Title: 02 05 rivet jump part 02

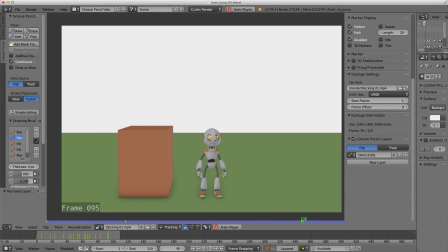[0:00]
Okay, so it's a brand new day, and just looking at this blocking that I did yesterday with some fresh eyes. And I know I was confident that I was going to move on to the splining stage at the start of this video, but I'm just going to go through this animation that I've done and comment on a few more tweaks before I call this blocking final.
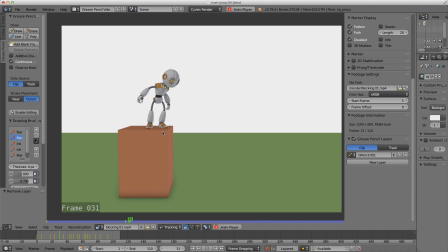[0:19]
So I'm basically pretending that I've shown it to someone and they've given me some notes, even though in today's lesson, I'm actually that same person. In the real world, it will be a different person. Anyway, let's have a look. So what my feelings are is I kind of want to move away from our video reference and I kind of want to make it more cartoony.
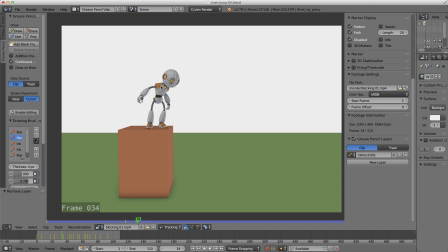[0:38]
So I'm liking all the start poses. I obviously need to stick more poses in there, like all that anticipation poses and stuff. Not all the poses are there, but basically I want to make everything more cartoony. So for example, here on the push off, I'm really going to stretch him off.
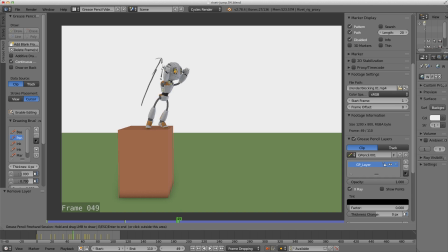[0:57]
I might even add a little bit of scale on the forearms here, just so I can really sell this push. At the moment, it looks a little bit weak. And then up the top here, I'm going to really cartoon up his feet. So really get him like up there, something like that maybe.
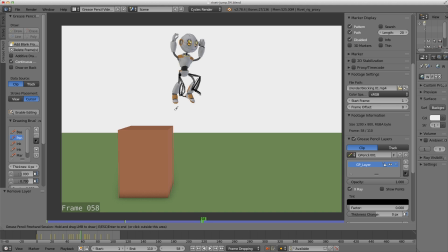[1:16]
There you go. I can't really draw that well. So it just shows you that you don't actually need to know how to draw to be an animator these days. And then I'm going to do a similar thing on the ground here. So I'm not liking the way that I land. I actually want it to make it a little bit more cartoony.
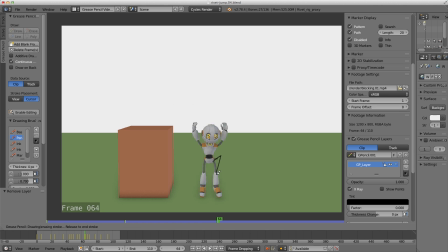[1:32]
So what I'm going to do is I'm going to leave 1 foot kind of up in the air like this, and then stretch this one down, kind of like that. So then on the contact frame, I'm going to land with this foot, and then 1 frame later, this one's going to slap on the ground.
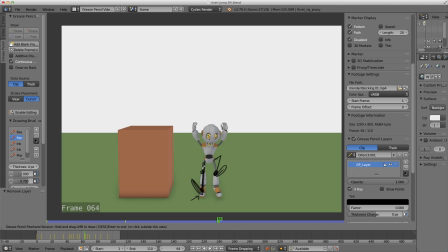[1:50]
So that's just something that's going to make it a little bit more cartoony. And I'm really going to stretch this guy out. So here is his hips. I want to kind of get his chest up here and his arms. So really stretch him out. And that's because I'm thinking of the bouncing ball exercise.
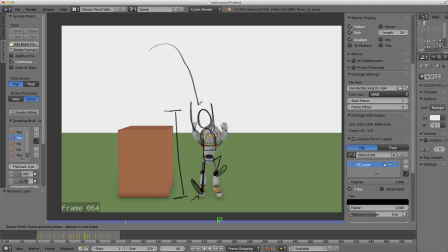[2:09]
So when our bouncing ball is going to drop from up here, I'm thinking about our spacing, nice and tight, and then I'm going to make this really fast and stretch him out over these last kind of ones here. Here is the ground in this example. So hopefully that makes sense. It will when I've gone ahead and animated these things.
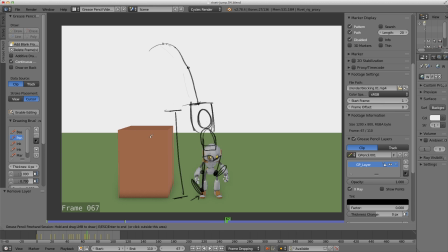[2:29]
And now on the ground here, it's a little bit hard to judge at in this blocking stage, but I really want to, I know earlier I wanted to bounce him up, so maybe even get him a little bit airborne.
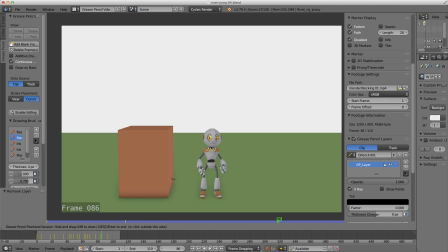[2:44]
I'm still undecided whether I want to do that or not, but maybe I will, maybe I won't. But I'm just going to tidy up this end bit to kind of sell it. For me, it doesn't kind of, the ending's a little bit boring, so I'm going to see what I can do there to make it a little bit better.
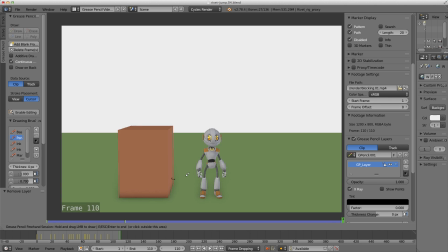[3:02]
All right, so that's what I'm going to do in the next little pass. So I might spend about 30 or 40 minutes doing that, and then I'll just jump back in and I'll show you what I have done. All right, so I've made a few tweaks to my first pass of the blocking here.
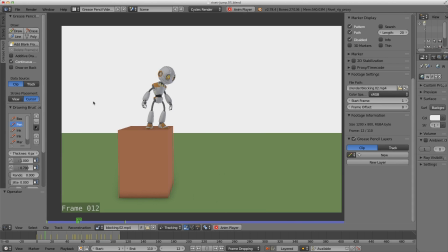[3:16]
So I'm actually a lot happier with the changes that I've just made, but I haven't made all the changes that I want. I'm still not very happy with this ending here. But rather than me spend a lot more time fixing it now, I want to show you the process of me working through a problem area, something that I'm not kind of happy with.
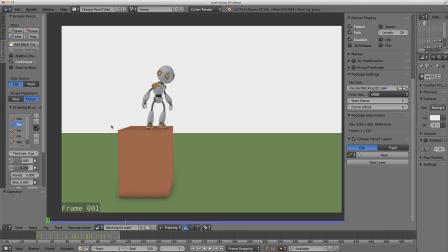[3:34]
So let's go through this and just scrub through and see the changes that I've made. So some of it's quite subtle, but I've spent a little bit of extra time looking over the edge here, so I just added an extra keyframe there. I think I still need to push this pose.
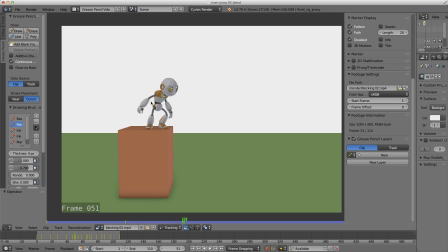[3:52]
Now here, around frame 51, when I get into the splining stage, I'm going to show you a little trick where we're going to break the elbow. And so the arms are going to look backwards for a frame, but it's going to look okay in at full speed. So I'll show you that a little bit later on.